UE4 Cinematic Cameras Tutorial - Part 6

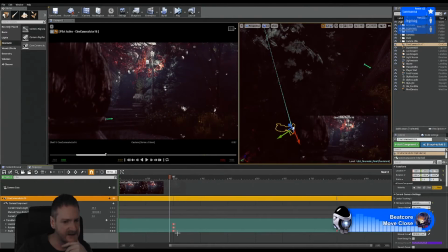67:24 Okay, I've got two sets of keys that are really close to each other. That's the problem, I think. If we sort of zoom in here, I should be able to find the ones I want to remove. There we go.
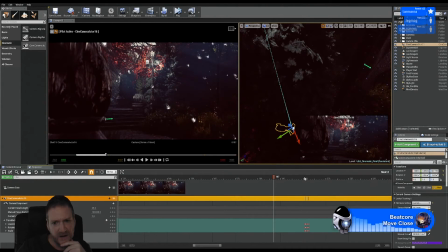This set of keys here I want to remove, but I like the look of that better than this one. I like the fact that half of the
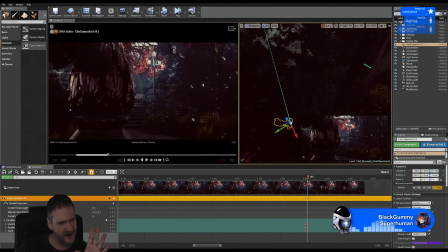68:03 lamppost is sort of off screen, whereas here it's sort of, I don't want to really see anything on this side of the lamppost, which is why I like the look of that better. But the problem with it here is as the camera moves up, it moves over a little bit.
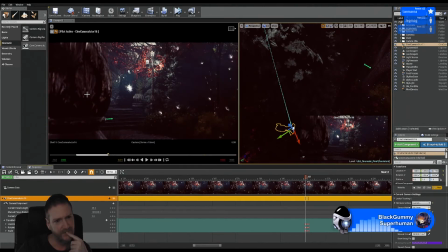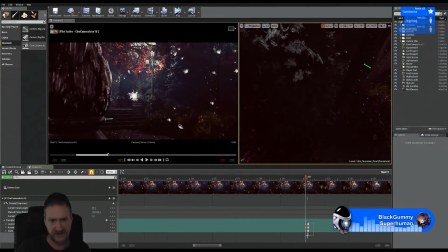68:28 Yeah, I'm going to delete this set here. And again, I'm just going to play through in the timeline. See, what I don't like here is as the camera moves up, the camera moves in a bit, so the lamppost looks like it's moving forward.
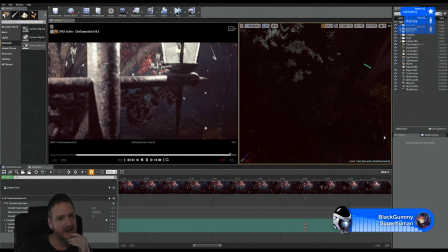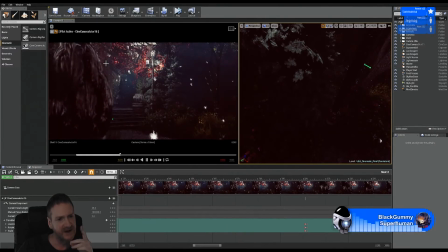68:51 The only way to fix that is for me to either move the camera at the top, back, but if I do that, then we start to get those red leaves showing up in the corner,
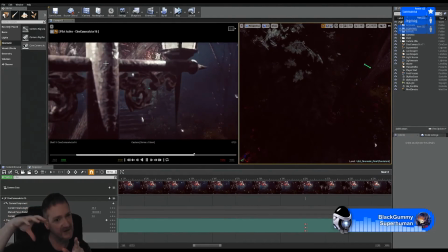69:00 which I don't want.
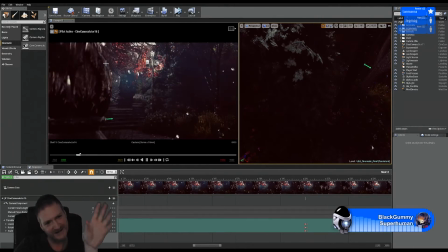69:01 Or to move the camera at the bottom, over, but then we're going to start to see on the other side of the lamppost, so it's a difficult one.
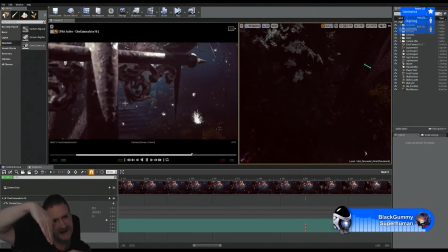69:13 And I don't like the way that the terrace is tipping like that as the camera moves up.
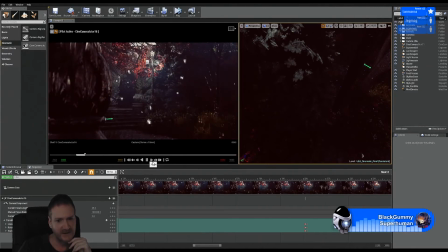69:20 I want to try and hide that, so I think here, I think the best thing is not to worry about the, well, let me just stretch out my timeline again. Come on. There we go.
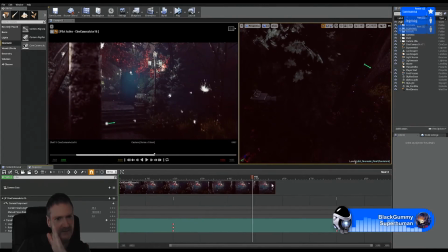69:41 Not to worry about the lamppost moving in a little bit. And to make it less noticeable, maybe when we get to
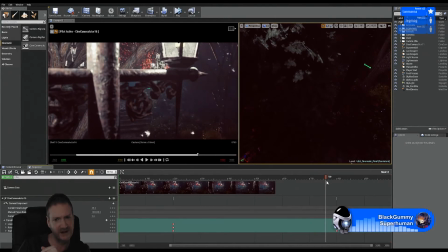69:53 here, I might rotate the camera out a little bit.
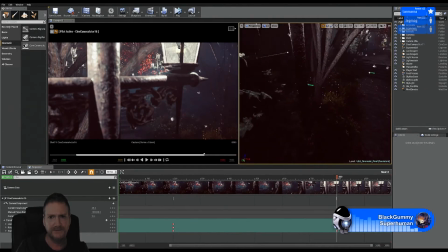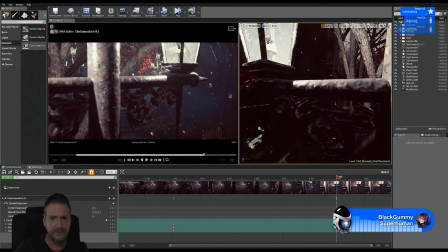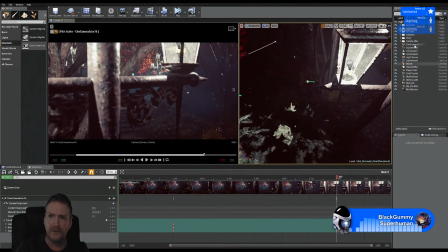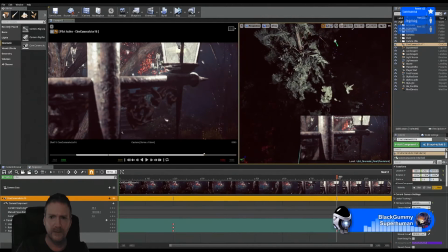Again, I've got to find my camera. And there it is.
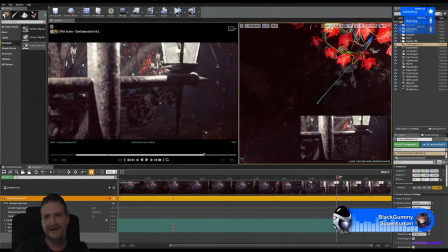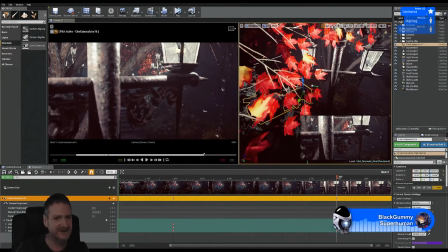70:41 Maybe I should have picked a lamppost that wasn't quite so close to a tree.
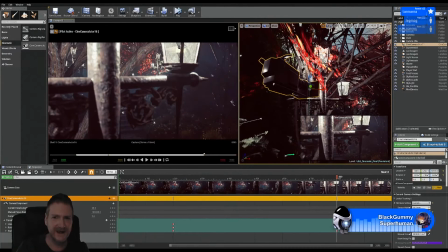70:50 Let's rotate our camera a little bit, I think.
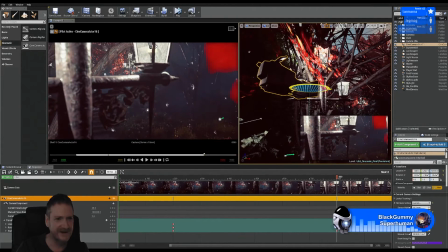71:01 We're going to get that tree leaf in the corner anyway. Seems no matter what way I go. Yeah, really, I don't like that at all.
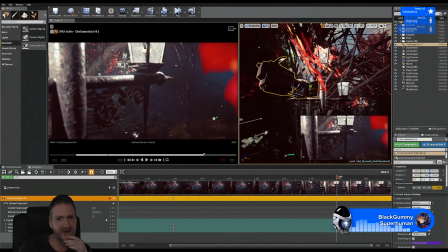71:21 Let's see if we can move our camera a little bit.